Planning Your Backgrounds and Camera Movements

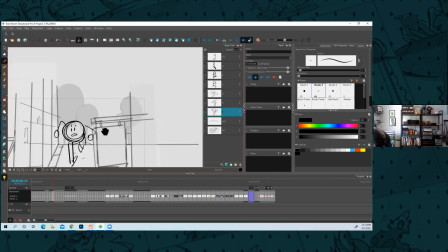251s
here uh i drew this all last night so i could go through but i draw the character i know that he's
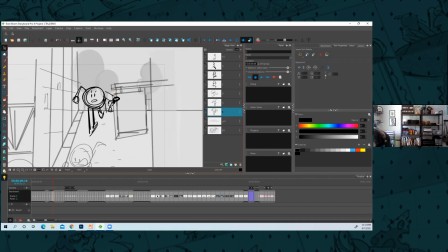258s
running down here and uh you know he's a stick figure i'd go over this again with cleans um
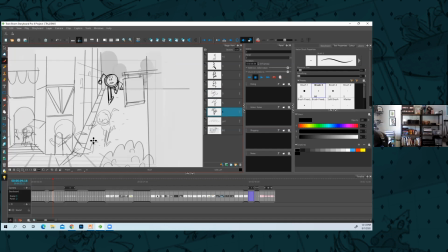266s
but i want to make sure all the foot placement makes sense like the perspective kind of makes sense i'll clean it up again um later and then after i do all this i'll duplicate the layer a few times right and i'll um start
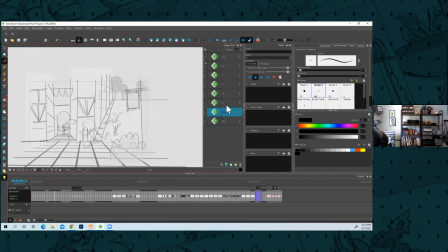283s
deleting his drawing so here my hockey is delete layer So I'm going through and just deleting all the all the drawings I had above and below them. You can already see them running down.
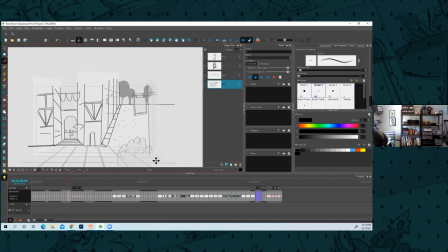304s
Last night I did this already. It doesn't take that long to do. So you can see he runs through.
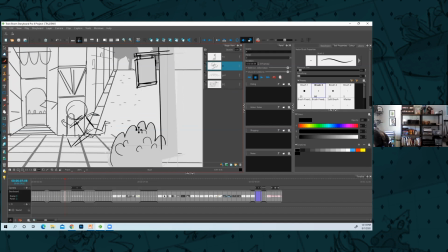314s
A nice trick to know about Storyboard pro is uh one two two ways you could try and make your cleanup go a little bit quicker is you could
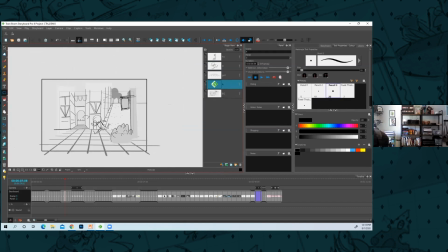327s
you could just add a new layer if i'm like i don't want to fill in this character with white to make them pop against the
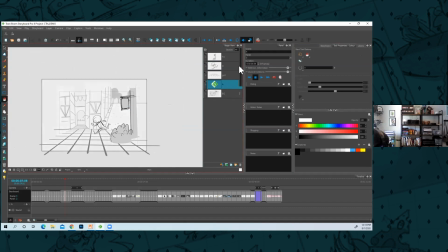334s
background so i'll do something like that and then he'll be really clear against the background but we can still see the background so i do a white layer on top and lower the opacity or what
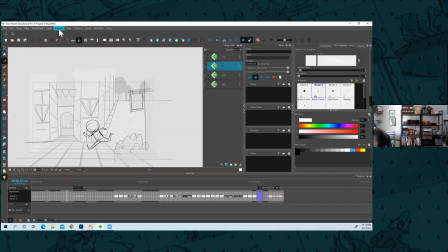350s
you could do is um i'll go into generate auto matte and you got to play around with the radius and matte settings and all that i'll create a new matte and it'll fill in most of them let's
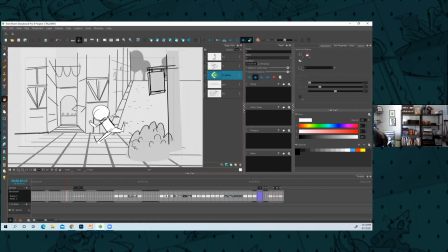369s
generate auto matte i'll fill in the rest so now i have that dark background but he's filled in so he pops off the background So there's kind of two ways you can approach it. If you have less time and don't don't care as much This works perfectly fine.
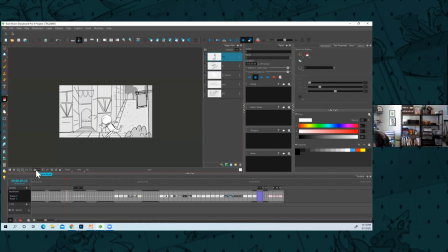386s
Like it's very readable That work that works as well
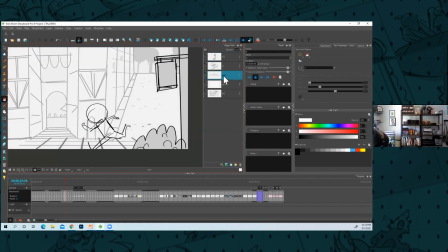393s
And then if you wanted to you could even add a white behind him and now this is super readable
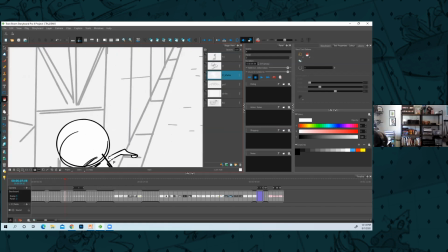400s
I like this too because he has black lines
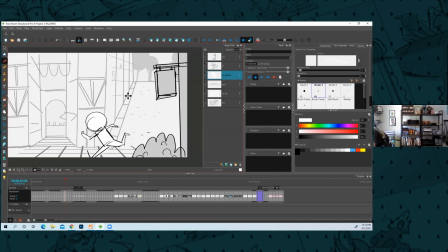404s
um so he really pops like uh putting the background all in gray is great and puts in the background where it belongs so i have
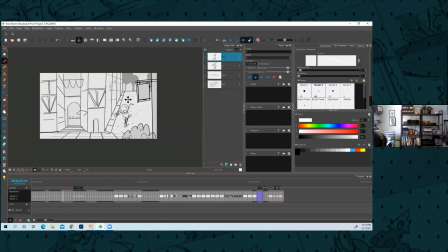414s
this run and now that i have this kind of fun layout in storyboard pro i'll
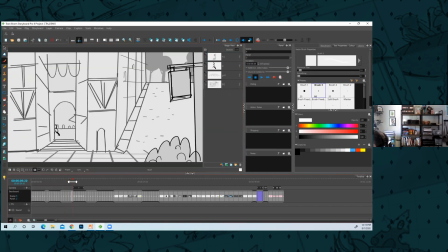419s
if i feel like it it is warranted i'll add camera moves so adding like a tracking shot with this guy
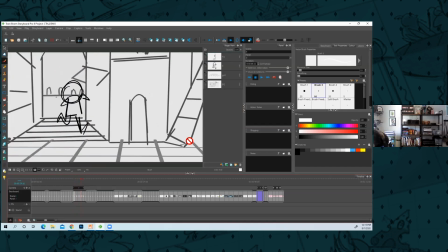431s
let me hit play maybe it's timed out okay yeah it's kind of timed out okay so I'll have my
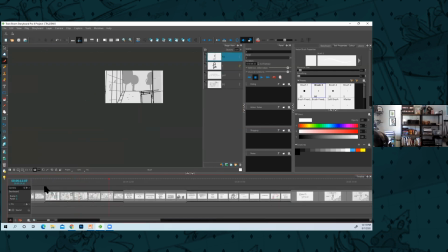436s
the way I'll do that and I'll just remake the camera move so
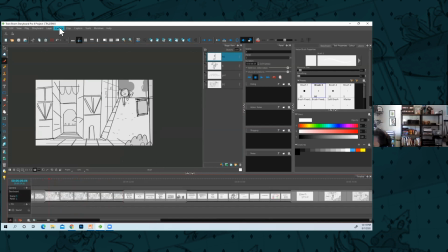444s
he runs down on this layout I'll add a camera add camera position a and then here I'll add camera at the end of panel so now
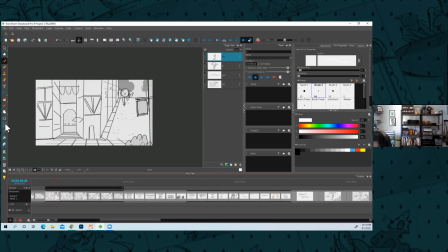459s
the camera it's not moving i'll go to the camera setting right here i'll
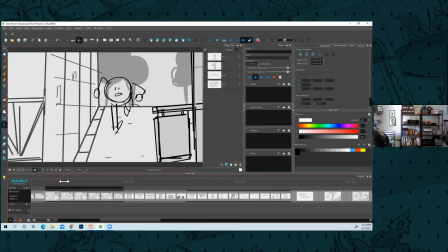466s
bring it in no i want to track with them so now i'll just widen and i know i want the end camera position to
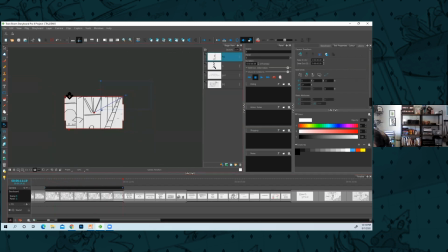474s
be down here
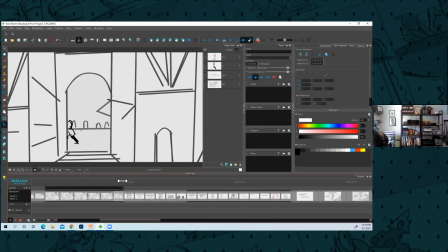477s
okay and now it'll track like that but it's not following him
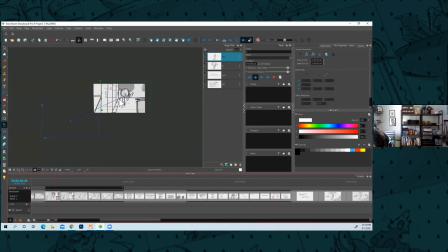482s
so uh you can see when you're in camera mode i have this kind of blue line right here i'll grab that where I want the camera to arch or add an arch to it. So right around here, let's say.